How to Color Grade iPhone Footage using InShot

How's it going, everyone, and welcome back to another exciting video.
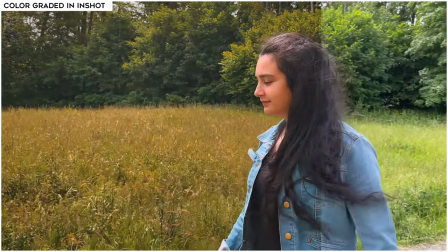0:02 Today I'll be showing you how to color grade iPhone footage using InShot so that you can get the most out of your videos. If you're not familiar with InShot, it's available for iOS and Android users that you can download and use for free. Keep in mind that there will be a watermark, but you can easily remove that every time you export the video.
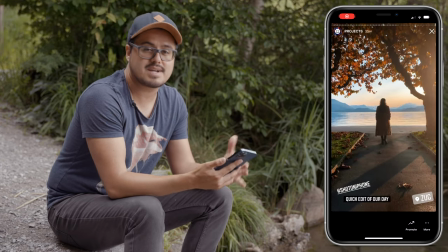0:23 I personally use the full version of InShot because I use it a lot for my social media.
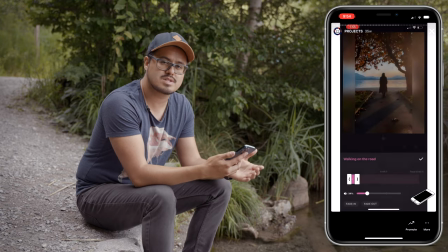0:28 And with the full version of InShot, I can use all of its filters and transitions.
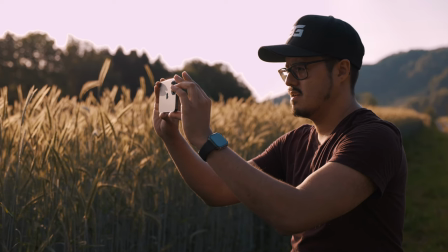0:33 Now, the great thing about using a smartphone for creating content is that you can be wherever you want,
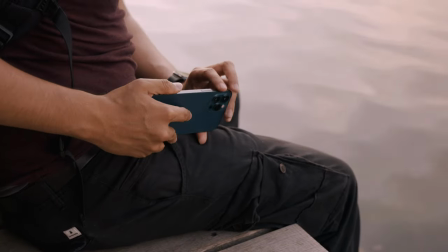0:39 and you can really film, edit, and publish everything using just your smartphone. Now, I have three clips available that I'm gonna color grade. There is a download link to all three clips so that you can follow along while I do this tutorial for you guys.
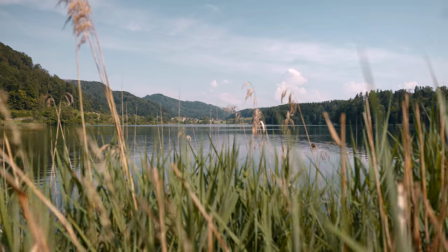0:54 So beautiful out here. This lake is called the Türlersee, and it's close to where I live. The weather is great, so I thought, why not do this tutorial outside? So enough of the talking, let's get into the color grading process.
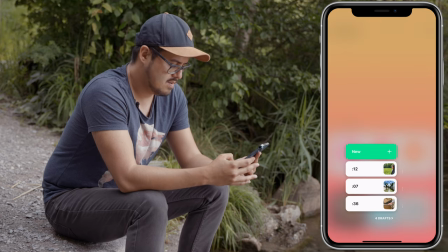1:07 So I'm gonna open InShot, video, and we're gonna color grade the first clip.
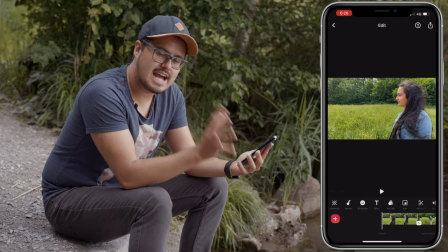1:13 So this clip was shot on the iPhone 12 Pro Max.
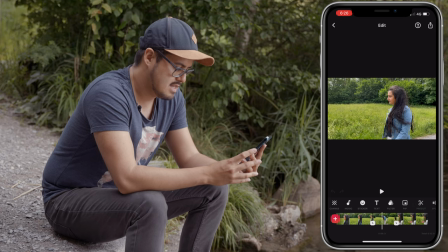1:16 I have my girlfriend walking this path, and then in the end, she smells a flower. So to color grade your clip, let's head over to Filter and then select Adjust.
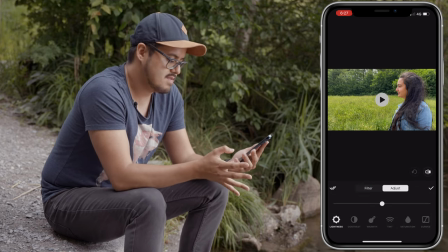1:29 Now, InShot's color grading tools are pretty advanced. Most of them can't be seen in any other mobile editing app. And that's what I like about InShot. So the first one would be lightness. This controls the overall brightness of the image.
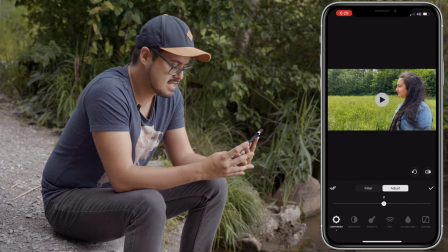1:44 So when pulling it to the right side, I increase the brightness, and when pulling it to the left side, I decrease the brightness. And what I wanna do is I'm actually gonna pull it to the left, decreasing the brightness to make the image pop out more.
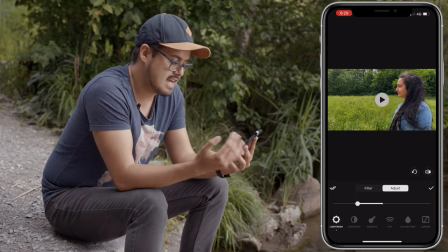2:00 As you can see, it also increases the saturation as I remove some of the highlights. Next is contrast. This controls the highlights and shadows. So when I pull it to the right side, I actually add more contrast.
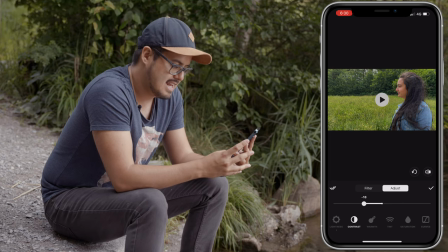2:18 And if I pull it to the left side, I add less contrast and flattens the image more. So what I wanna do is pull it to the right just a little bit, around 10, to add more contrast.
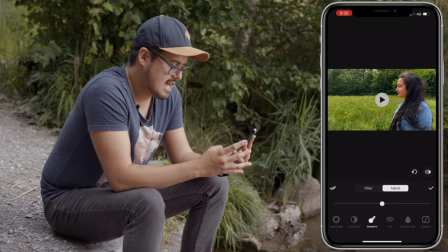2:31 Next is warmth. So this was shot on a sunny day, and I also want this clip to feel more happy. That's why I'm gonna pull it a little bit more to the right to make this clip a bit warmer, around 10.
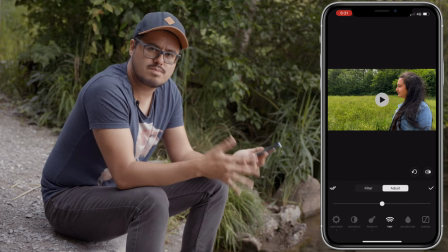2:46 Next is tint. This is where you can add or remove green and magenta in your video.
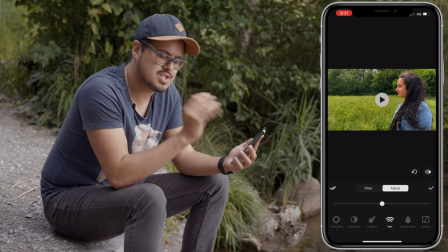2:52 So usually if you have a little bit of greenish color cast or magenta color cast, in your video, you can remove that.
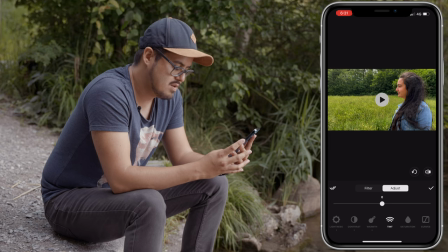3:00 If you move the slider to the left, you add more green. And if you move the slider to the right, you add more magenta. And I feel that this clip has a bit too much greenish tone in it.
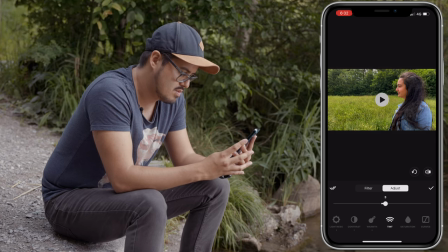3:12 So I'm gonna slide it more to the right to remove some of the greenish tint.
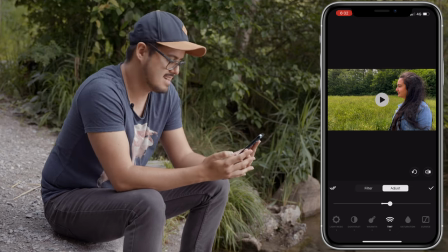3:20 So around 8 should look nice. Next is saturation. So you can add more color to it by sliding it to the right, or remove the color or the saturation by sliding it to the left.
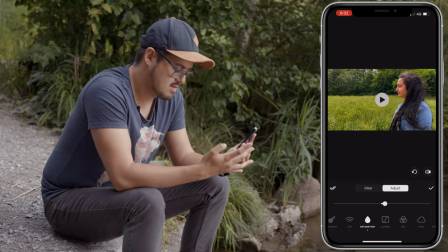3:34 So I'm just gonna add a little bit more color to it, around 3. So next we're gonna look at curves. So the left part of the curves controls the shadow area,
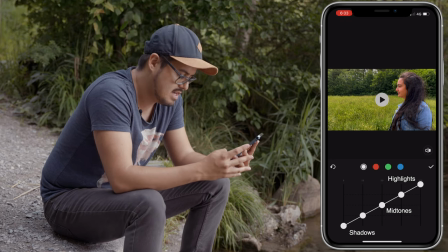3:46 and the right side of the curve controls the highlight. So if I adjust this point here, it affects the highlights. And if I control the bottom part, which is the shadow, this controls the shadow area.